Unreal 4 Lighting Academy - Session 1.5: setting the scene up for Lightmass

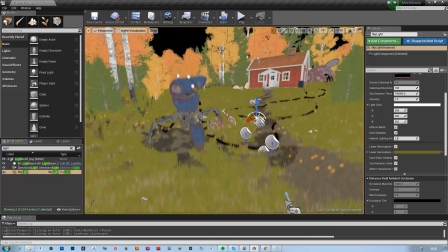So same as we did the last time, we're gonna tint the lower half of the skylight green, because that is,
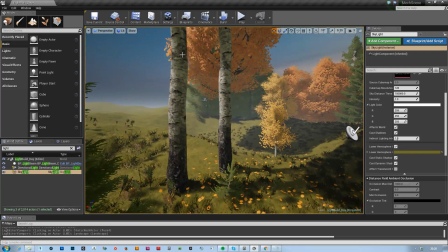you can already see here that we get a little bit of preview green bounce here. I can see how this changes stuff.
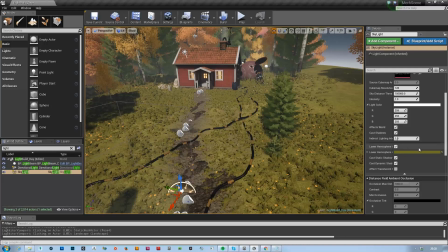So we're just like making sure that all these things are like set up correctly.
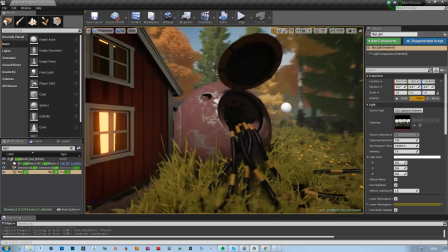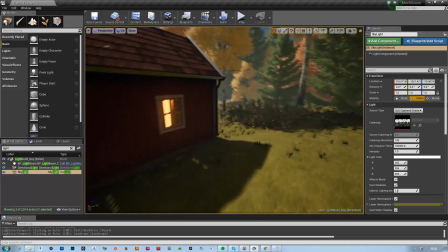This also looks fine to me.
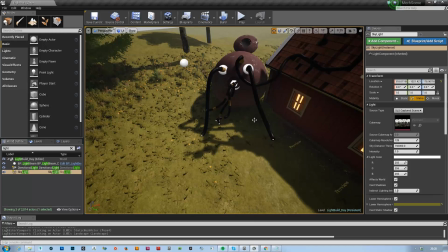Again, the sun direction, I think it's not a good sun direction,
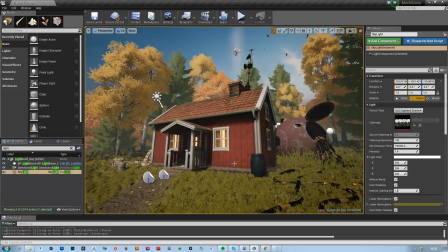because the problem is that our main shots, they are from the front.
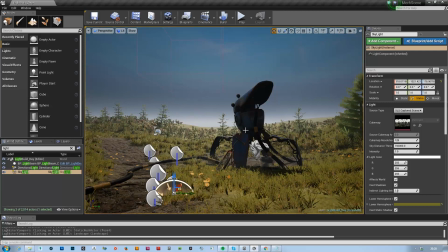From the front. This is the only back shot, but it's kind of like it's a separate special shot.
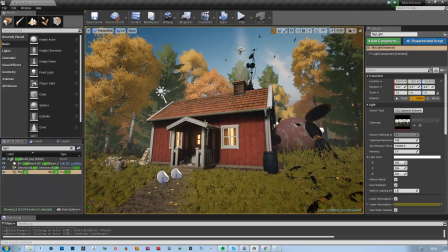And this one again is from the front. So what happens is all the shadows are facing away from us, and they're actually being occluded by our level geometry.
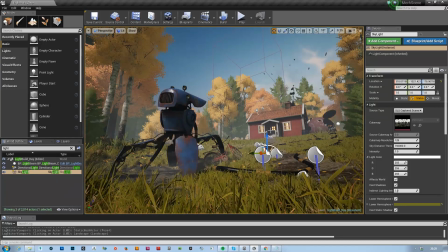And personally, I would say, like, this is an issue of lighting, but it's also something that is very close to composition. Because I think, again, personal opinion, it looks less interesting like this.
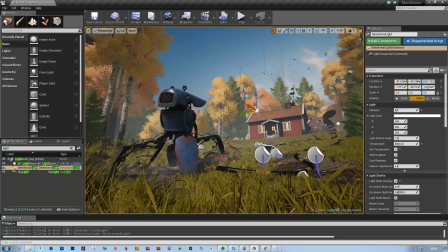So what I would actually like to do is, I'd like to take the sun and just fool around with it. Just want to see what happens.
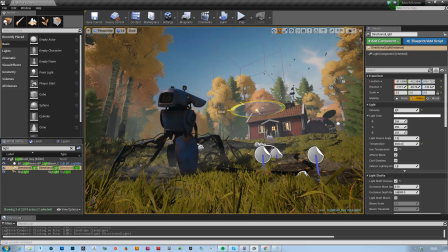What do I kind of like or what not?
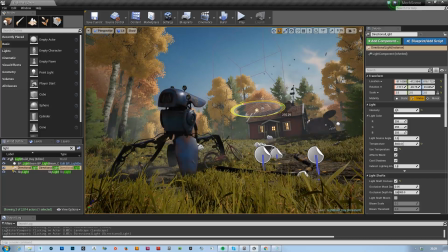I mean, stuff like having the sun in the back can always be kind of cool.
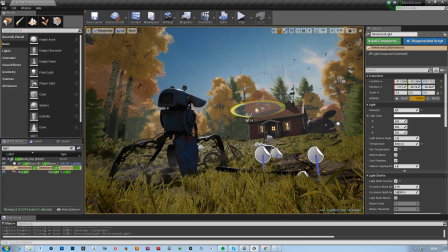As long as the sun is so low that you actually see it.
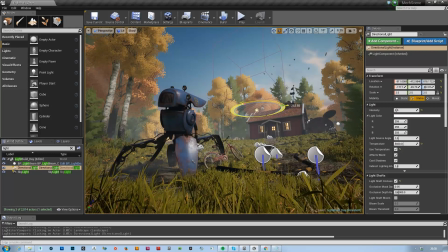I'm not yet entirely sure what I like most. I actually think that something like this looks fairly cool because it kind of like
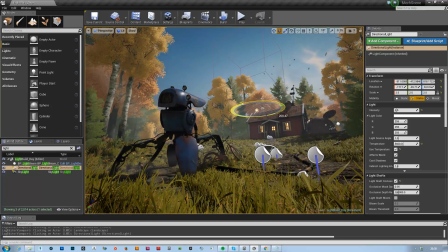you know, it could really like shine nicely if we get like the bounce lighting in.
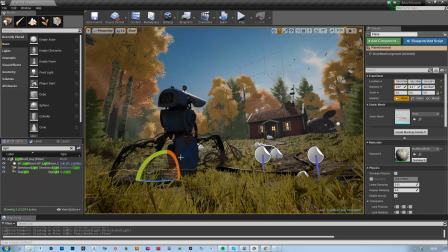Whoops.
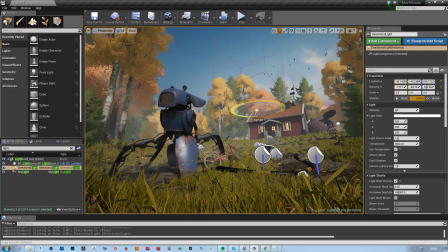For the last setting, for the night, we had a sun rotation kind of like this.
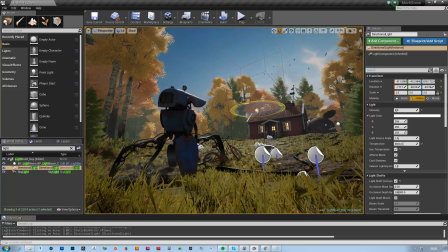So this is also important because you can see what happens to the trees and all that stuff. We just need to see what we kind of like.
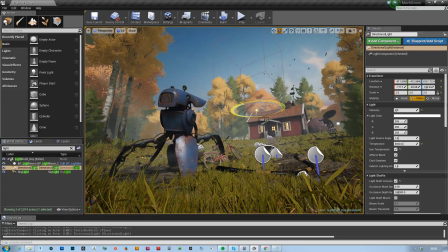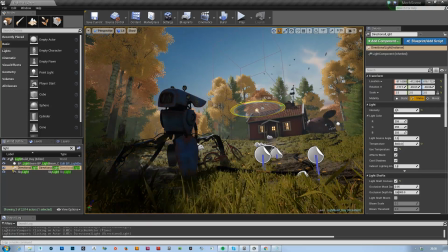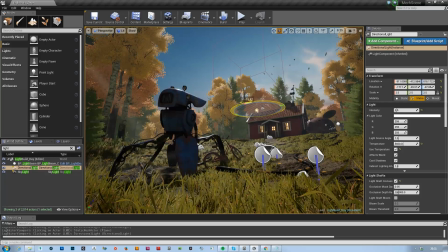So the thing is what we should probably do, and that is one of the
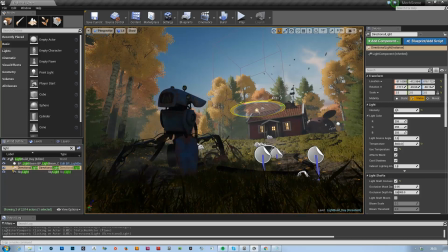benefits of baked lighting is maybe
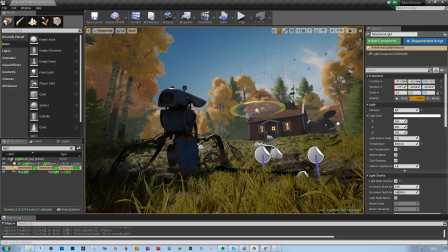maybe this position, because I kind of like how the picture looks, like the image looks with that sun position,
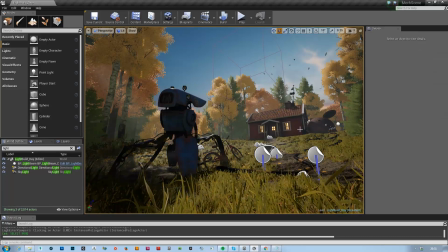but I'm not too happy about the whole building here being in the shadows and the robot as well, which we can obviously fix again. But I I don't know yet.
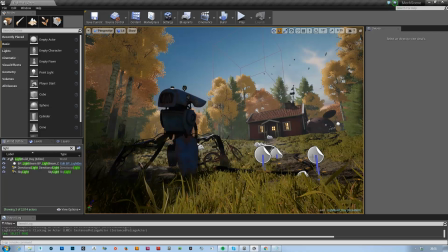So what we could do is we can do a test bake and see, because the thing is, if we look at this here,
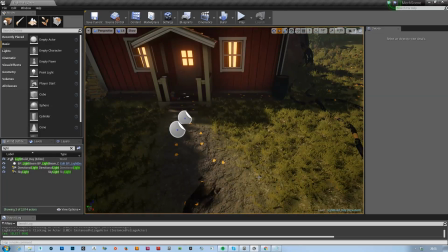the sun is hitting this ground here. So what could potentially happen is that it bounces back on the building and brightens the building.
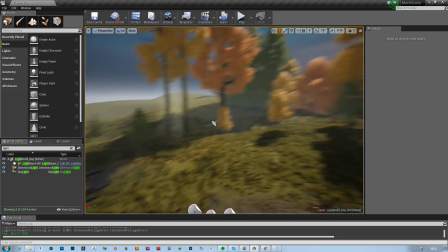But we don't know that yet. That is just like me thinking about what could potentially happen.
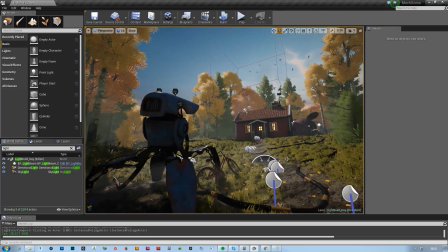So we can take this shot now. I also like this.
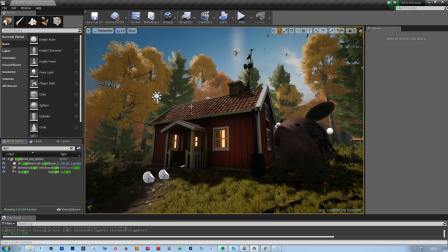See the nice reflections we get on the roof.